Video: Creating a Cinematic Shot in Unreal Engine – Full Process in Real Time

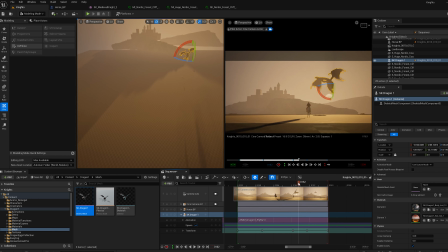I'm tweaking some things here and there to make sure it works well for the camera and the composition, even though from other angles it doesn't make sense.
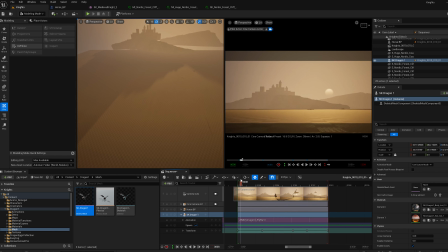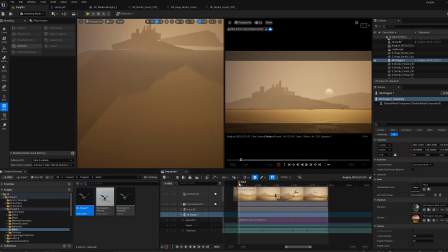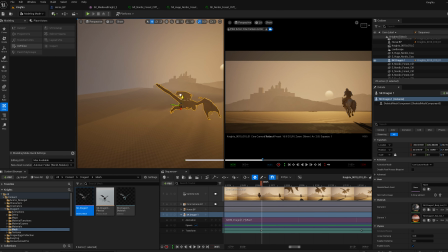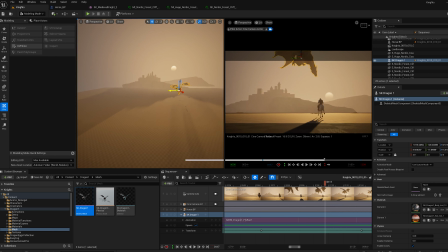I'm putting the dragon more to the side here because it works better for the composition. There's more balance in the picture.
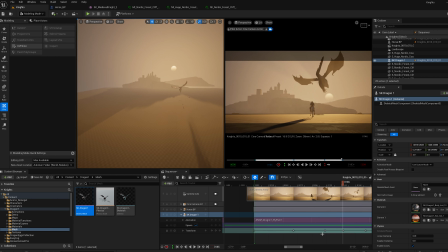I don't want to have too much on the right side, and then all on the left is completely empty because it's not really balanced out.
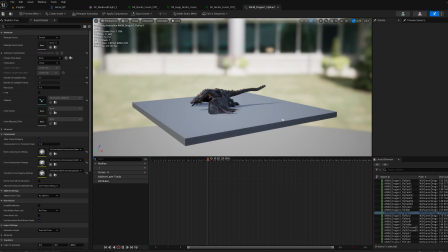So I'm just keep tweaking the animation and the shot to keep things balanced.
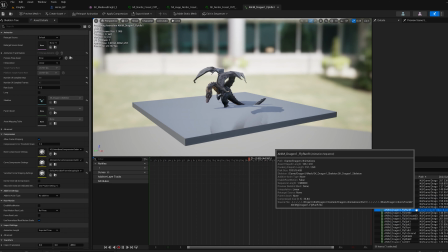I'm just quickly checking out some of the other animations there is.